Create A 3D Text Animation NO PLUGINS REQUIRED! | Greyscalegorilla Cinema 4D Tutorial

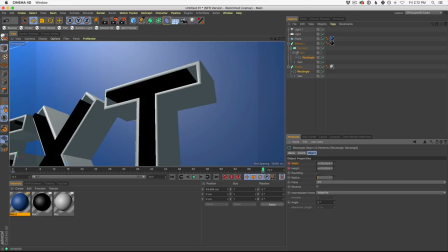20:19 I'm going to turn on rounding and set our radius to something really small, like 1. In fact, for this one, I'm going to set it to 1. And then on the other one, I'm going to set it even smaller, something like 0.5.
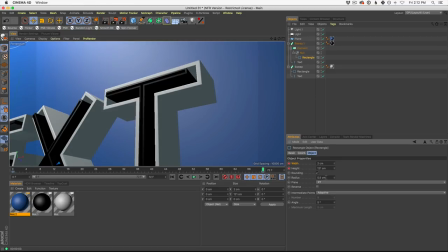20:35 And this is just going to give us a little bit of edge rounding on the corner. I'm going to make it even smaller.
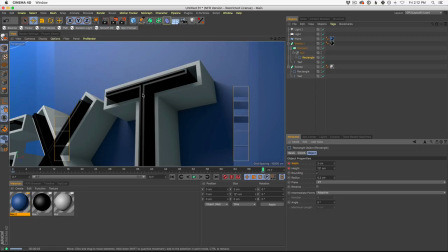20:43 And while I'm zoomed in here, I'm going to hit render. And you're going to see now that the edges have this little bevel going on.
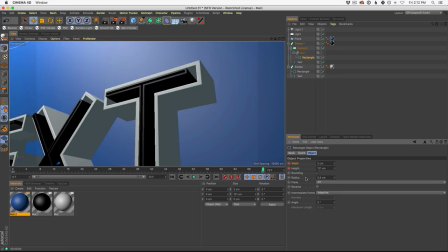20:52 Okay. And in fact, I might try to turn this up. I'm trying to find a part of the rectangle where this is a little bit more natural.
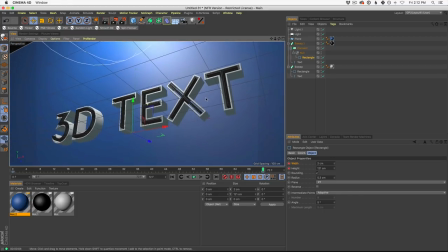21:00 We may have to play around with this, but you know, we're at the point of the tutorial where you dial things into taste.
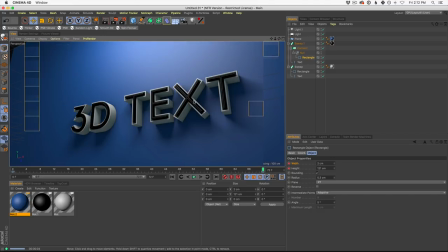21:08 So now what we have is a lot more light action going on with the edges of our type here. So you could see the front parts of our text here all lit up. This is our specular that is in our textures, which we talk about in other tutorials.
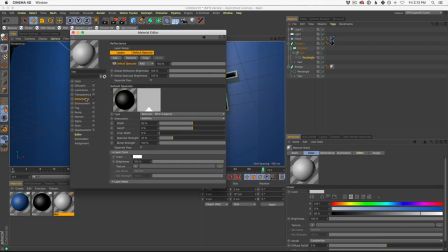21:25 You could dive in here and play with the specular of your reflectance. Go ahead and click in reflectance.
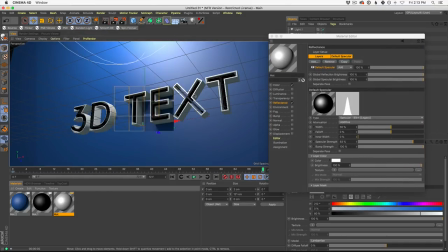21:30 You could turn this up and down. So if I do that for the black texture, you'll see that now these little areas are even brighter in the front.
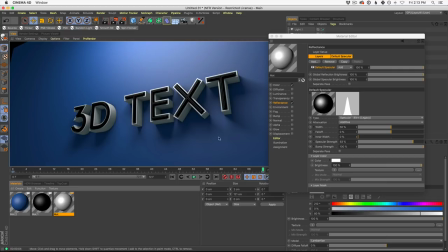21:38 Okay. And I'll let, this is the white one. You could do it with the black texture as well.
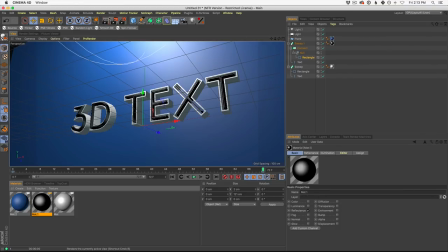21:45 There we go. And start to dial these in and add a little bit more of this gloss.
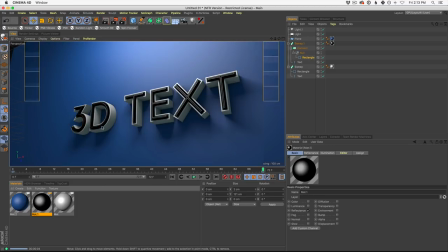21:51 See, this D now is catching way more light. And again, these settings, these interactions between textures and lighting is where things tend to look much more
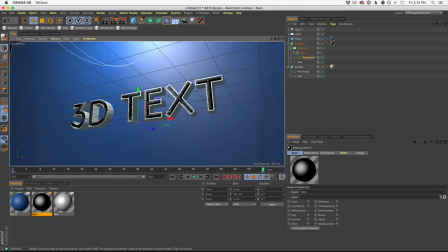22:01 interesting and just pleasing to the eye. Okay, so we're getting close here. We have our animation. Now let's set up our camera and start to play around with some camera animation as well.
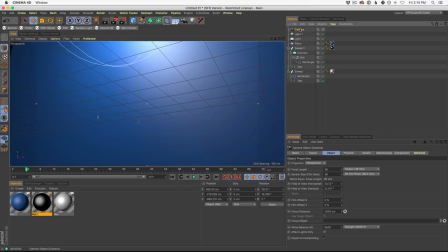22:14 So let's go to our camera. And for this camera, I'm going to set something a little bit longer focal length.
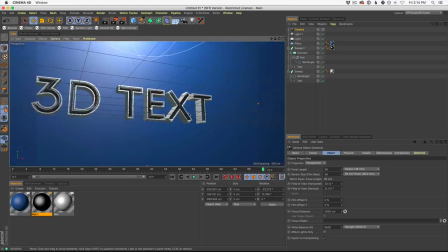22:22 Right now we have this 36 millimeter lens, which is just kind of boring. What I want to do is flatten everything out.
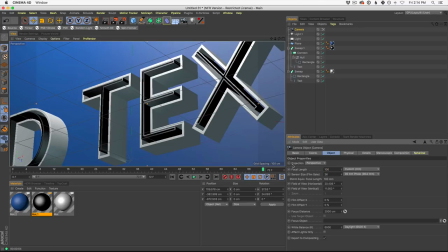22:28 So I'm going to choose something like 100 millimeters, which means we do have to zoom out,
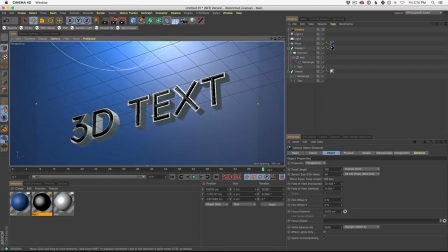22:32 but it does make our text much more flattened out and less, it just adds less parallax.
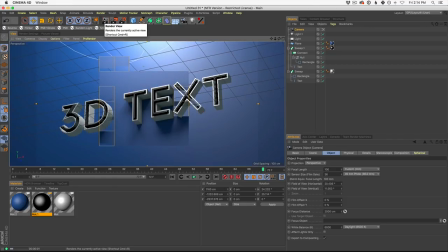22:38 And it allows us, frankly, to make the text a little bit more readable as well.
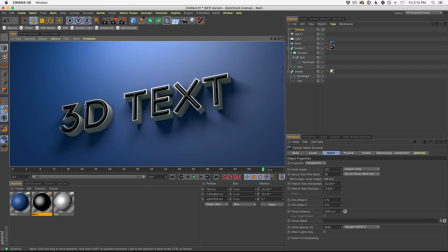22:43 It's also going to catch more of this light over on the 3 and the D, and it's looking good.
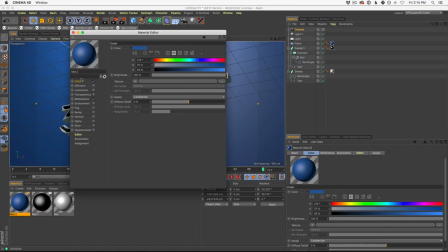22:49 This wall, you know what? I'm not a fan of how like purpley our wall is still. I'm going to pull this back away from magenta, more bluish, almost more now into green land.
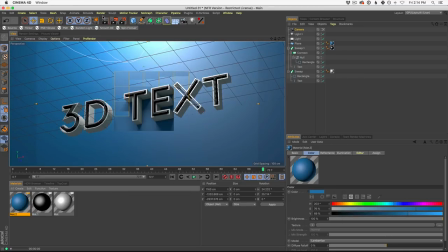23:05 Let's adjust it. So again, we're getting to that point, and you know, our tutorials are all about workflow and how we work.
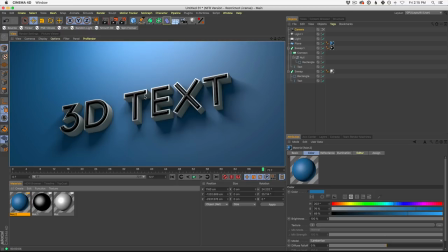23:12 You know, we're not big fans of tutorials where we just tell you exactly which buttons to click at all times and then you could just go on. I want you to see this as a workflow. You're at a point in your animation now where you're starting to look at things like readability and the interest of the bevel.
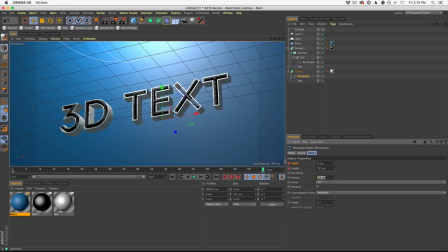23:29 Like, I'm going to come up to our first bevel here and set this to, you know, something a little bit larger. I want a little bit more edge on that bevel. And I'm going to even set this one a little bit bigger as well, try to catch more light.
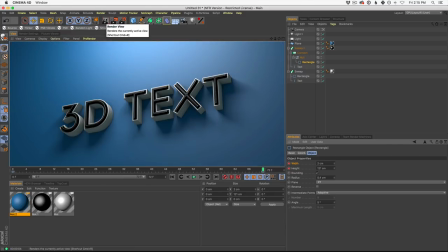23:45 Okay, so now if I'm happy with our final kind of resting area here
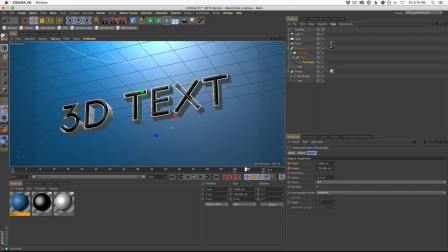23:51 where our camera is, we could start to animate the camera as well. So what's a good way to animate a camera? Well, this is the quick way that I've the quick workflow that I use, and it's just use two cameras, especially for a simple move like this. So I'm gonna go ahead and select our camera.
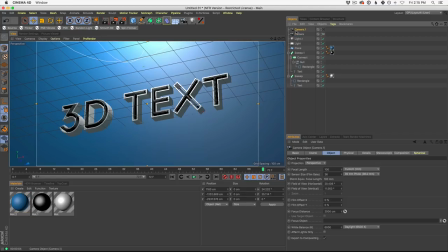24:09 I'm gonna hit Command C, Command V. And there's a ton of different ways to animate cameras, but let me show you a relatively easy one. So this camera is our first main camera, and then our second camera, if we click this little box right here, it'll go to our second camera, and this will be kind of maybe where the animation starts.